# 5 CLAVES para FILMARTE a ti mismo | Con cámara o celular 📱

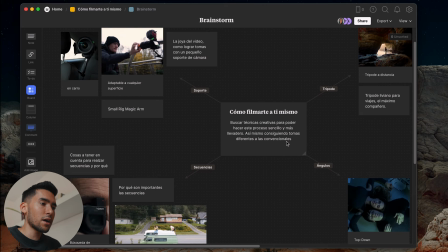6:55 En este lugar también tengo el brainstorm Que al principio cuando estaba pensando el video Intentaba poner todas las ideas que tenía en un solo lugar Acerca de las secuencias,
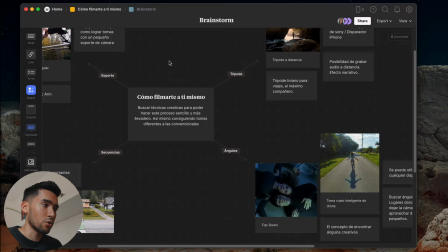7:04 los ángulos Y que tips son necesarios a la hora de estar haciendo este tipo de videos Por donde estamos filmando solos Acá tengo toda
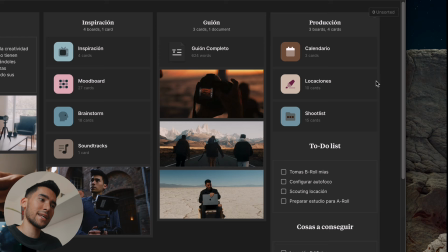7:11 la parte de la producción Donde tengo el calendario Las cosas que se necesitan para hacer el video Y también las locaciones Que eso la
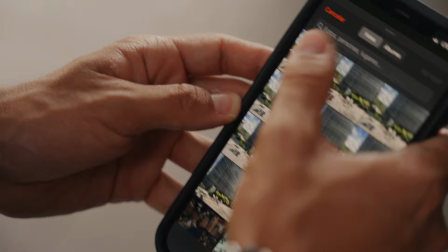7:18 verdad es algo bastante bueno Porque hay momentos que estoy caminando Veo una locación en la ciudad que me llama muchísimo la atención Y básicamente lo que hago es sacarle una foto y subirlo a la plataforma por lo que hace el proceso mucho más fácil para planificar dónde voy a grabar mi próximo vídeo si quieres descargar gratis a milano te voy a dejar acá abajo en link para que veas los cheques y puedo utilizarlo en tu próximo proyecto realmente estoy súper agradecido que existan marcas así que quieran apoyar a los creadores y al mismo tiempo que tengan estas aplicaciones que sean tan útiles
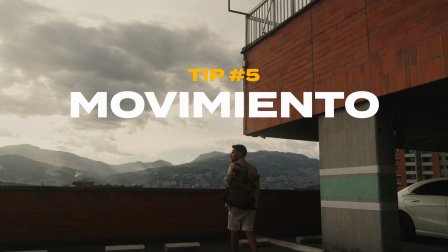7:44 para la hora de desarrollar nuestros vídeos así que mil gracias milanos la siguiente es el movimiento pero ustedes de trumpets no gastón ¿Cómo voy a filmar movimientos si nadie me está filmando?
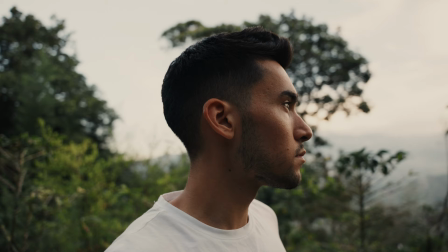7:57 Y hay algunas formas posibles de hacerlas. La primera es agarrar uno mismo el trípode y filmarse realizando acciones.
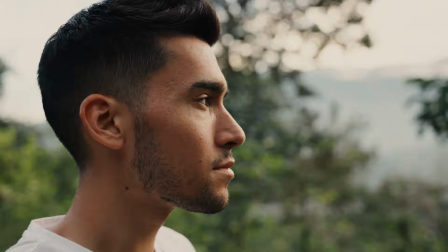8:04 Pero para que no se note que nosotros mismos nos estamos filmando, vamos a cerrar un poco el plano generando una cámara que nos está siguiendo.
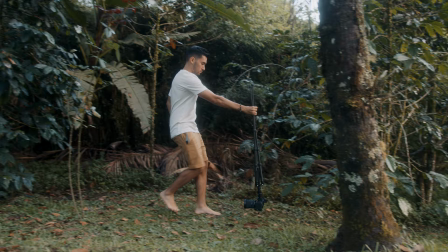8:10 Si la narrativa lo requiere, podemos usarlo en cámara lenta. Esto también aplica si queremos hacer una toma de nuestros pies. Y la siguiente manera es la edición.
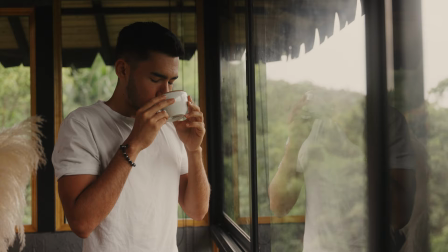8:20 Hay diferentes maneras para poder realizar estos movimientos en postproducción sin necesidad de mover la cámara Uno de estos por ejemplo es el Dolly In Para
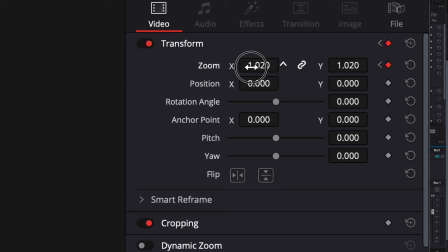8:29 generar este efecto lo que tenemos que hacer es generar un fotograma clave en una cierta posición Y zoomearlo hasta el final del clip y básicamente se va a
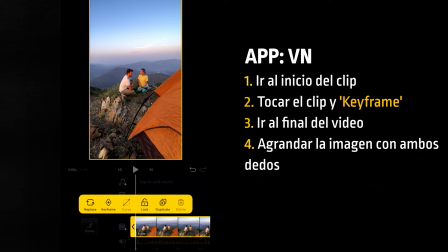8:38 ver así También el celular se puede hacer de igual manera Vamos a comenzar en el inicio de nuestro clip,
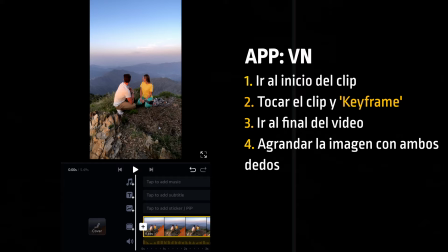8:45 vamos a tocar la pantalla y vamos a poner Keyframe Llegamos a la final de la pantalla y agrandamos Y esto es el resultado
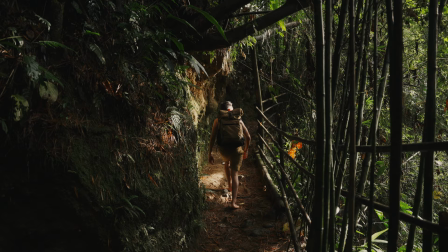8:54 Y acá viene la creatividad de cada uno Porque puedes hacer zoom in, zoom out para los costados Realmente varía un montón de cosas Otro recurso que uso frecuentemente es la cámara
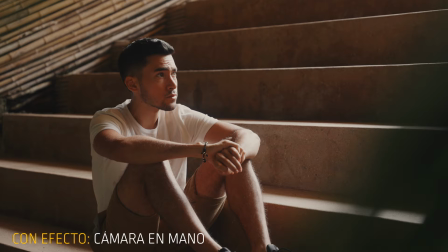9:03 en mano Lo puedes encontrar en DaVinci Resolve Y básicamente es un efecto como que le da ese movimiento de cámara en mano Es full customizable y la verdad es que da resultados bastante buenos Gente el siguiente tip extra que les quería dar es que sean creativos Porque realmente depende
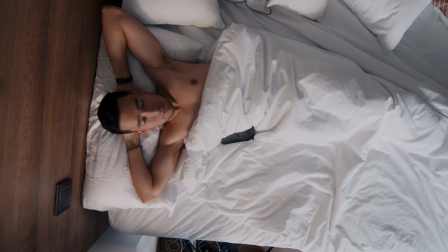9:19 mucho de nosotros como contamos la historia con diferentes ángulos y como podemos hacerlo más creativo.
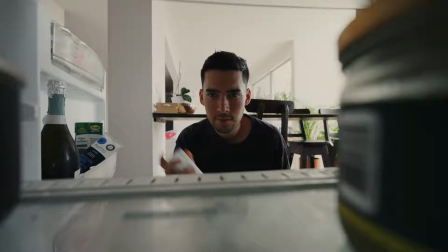9:25 Cenitales, primera persona, cualquier tipo de ángulo que el espectador no se espere. Y la siguiente es agregarle profundidad.
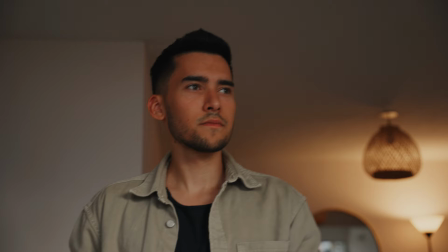9:31 Esto realmente es increíble como puede cambiar un video.
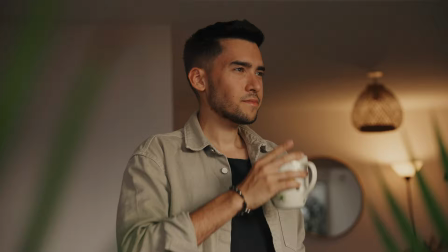9:34 Si comparamos por ejemplo esta primera prueba que es sin ningún tipo de profundidad con la segunda que tenemos un poco de profundidad. La verdad es que le da un estilo mucho más profesional. yo creo que vale la pena hacer este esfuerzo extra para conseguir este tipo de tomas porque la verdad
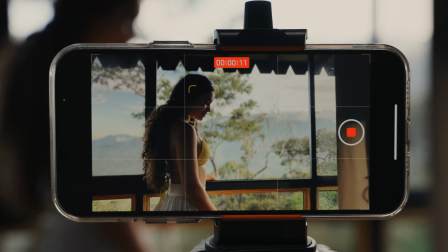9:47 es que cambia bastante y en varios celulares tiene el modo que se llama Cinematic Look que es para agregarle también profundidad y separar el objeto del fondo que la verdad en el momento si lo filmas muy bien con buena luz es muy difícil diferenciar si esto es un celular o una cámara así que gente acuérdese que nos necesitan un equipo de 4 personas para hacer un video realmente lo puedes hacer vos sin importar la cámara que tengas, sin importar el celular que tengas Lo importante es lo que tenés vos enfrente Que es tu escenario y tu historia Así que bueno, espero que les haya servido el video del día de hoy Si tienen alguna pregunta o cualquier duda Déjenlos en mis comentarios Si quieren cargar mi paquete de LATS Con los que consigo este tipo de colores También lo podés conseguir ahí abajo Así que muchísimas gracias por todo Y nos vemos en el próximo video